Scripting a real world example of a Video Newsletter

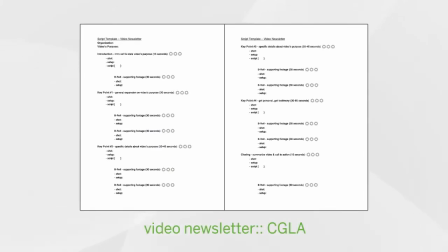Now that we've reviewed the various components of the script template for a video newsletter, it's time to see how the template works on a real-world example.
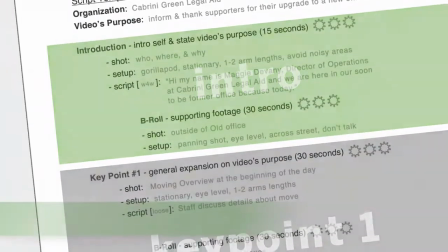If you haven't done so already, go to this web address and download the script template.
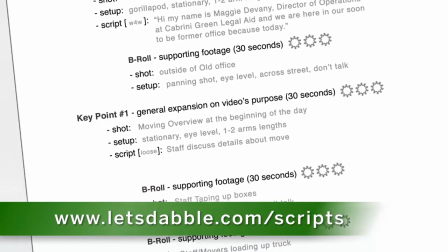It's free and will not only help you follow along, but you can use it for your own video dabblings.
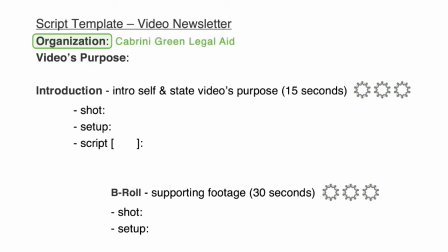The nonprofit in this example will be Cabrini Green Legal Aid, or CGLA, and the video's purpose is to inform and thank supporters for their upgrade to a new office.
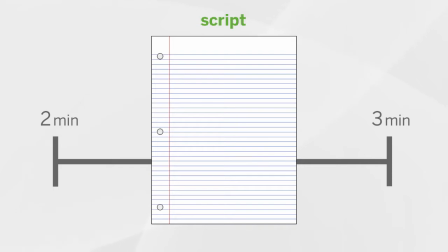We'll begin by creating our introduction and closing segments to provide the bookends that will contain our key points.
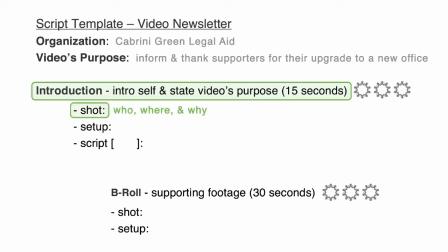The introduction shot will cover who, where, and why of the video, and the script will read, "Hi, my name is Maggie Devani, Director of Operations at Cabrini Green Legal Aid, and we're here in our soon-to-be former office because today is moving day."
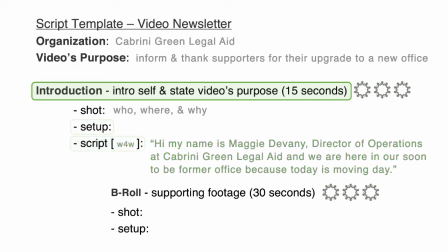Short and sweet so as to get right to the key points. Notice under Setup, we've indicated that a GorillaPod will be used to film a stationary shot of ourselves. The distance from the camera will be about 1 to 2 arms lengths, and since we want to capture clear audio, we'll need to avoid noisy areas.
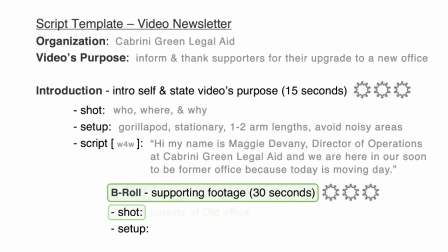Below the introduction's key footage is its B-roll, which in this case will be the outside of the old office.
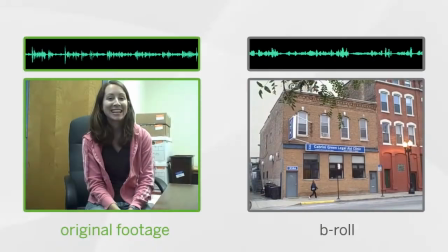To increase the visual appeal of our video's intro,
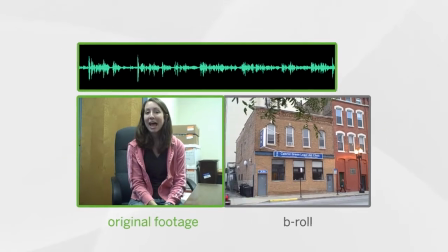we're going to take Maggie's introduction and transition it into a voiceover using the footage from the old office.
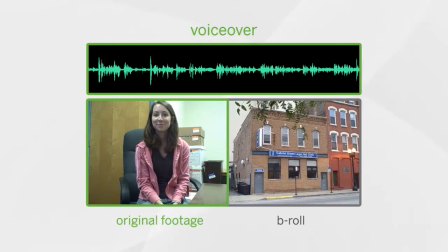That way, when she begins talking about the soon-to-be former office, you'll actually see the old office while she's referencing it.
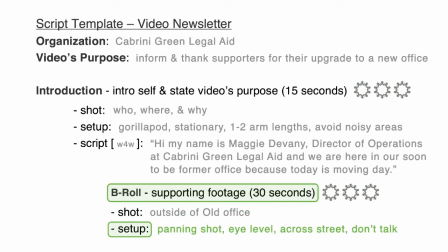The setup for the old office B-roll will be a panning shot at eye level taken from across the street. And as with all B-roll, don't talk while filming. It's important to capture the sounds of your environment in case you want to use them later while editing.
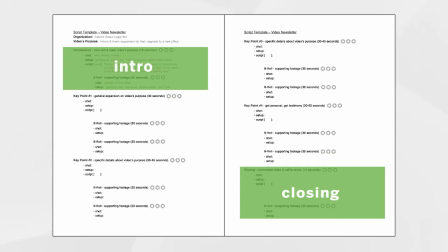Now that the beginning of the video is complete, let's focus on the closing.
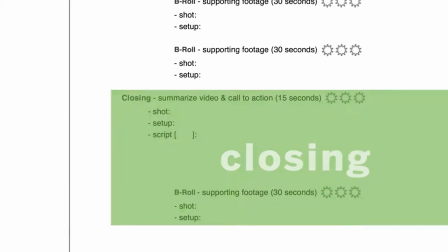The plan is to have the executive director's extended thank you lead into a montage of a few other staff members simply saying thank you.
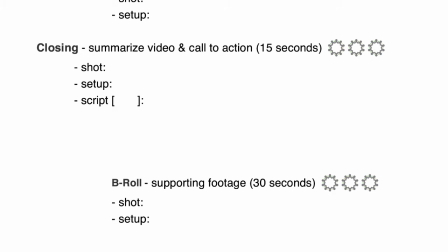This is a nice way to expand the face of your organization to people who might not be too comfortable on camera because anyone can say thank you. So the shot that we are looking for is to have the executive director and a few other staff members saying thank you at the new office. For the script element, we're actually going to split it into 2 parts.
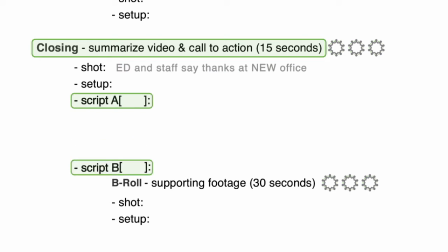Remember, this is a template, so it's meant to be tweaked and altered to fit your needs. Think of it as a tool to help you organize your thoughts, not a rigid set of rules that can't be broken under any circumstance. So the first part will have the executive director briefly summarizing the office move and thanking supporters.
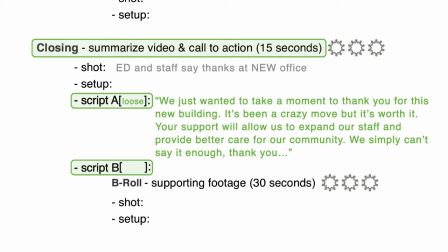Something like, "We just wanted to take a moment to thank you for this new building. It's been a crazy move, but it's worth it. Your support will allow us to expand our staff and provide better care for our community. We simply can't say it enough.
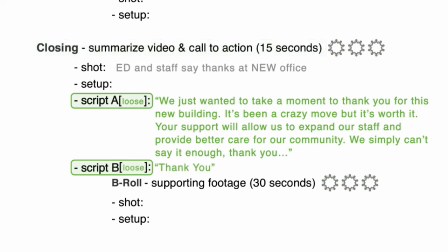Thank you." And for the second part, we'll just write thank you, as that's all we want people to say, and we'll film it a number of times with different people. Since we'll be filming multiple people, the setup should alter camera heights and change backgrounds to keep the footage visually interesting.
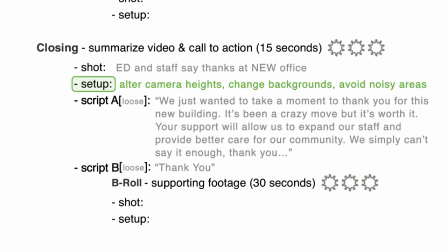And since we actually want to hear everyone, we'll avoid noisy areas. Now for the heart of the video, the key points.
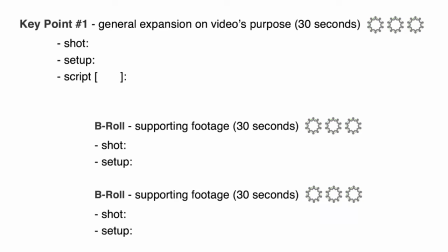The first key point is the most general and briefly expands on the video's purpose mentioned in the introduction, which in this case is the office move. So the shot will be a moving overview at the beginning of the day, recorded before we are packed up and in the new office.
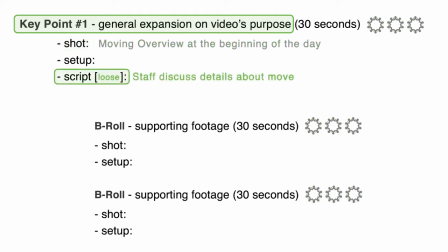And the loose script will have a staff member briefly discuss the details of the move, what it entails, etc. For the setup, we'll use a variety of stationary shots, filmed at eye level and at a distance of 1 to 2 arm lengths.
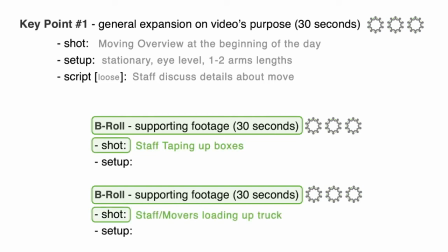The supporting footage for this key point will be some B-roll of staff members taping up boxes and staff or movers loading the boxes onto a moving truck. For taping up boxes, we're planning on a stationary, eye-level shot while not talking.
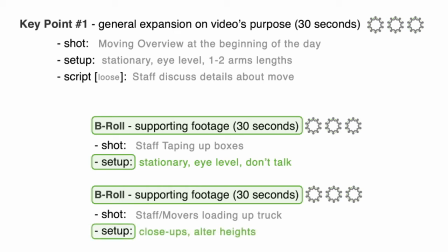For boxes being loaded on a moving truck, you want to get a variety of close-ups at different filming heights while not talking. If the movers or your staff are talking while loading, that's okay. When don't talk is written in any B-roll section, it's specifically directed at you as the cameraman.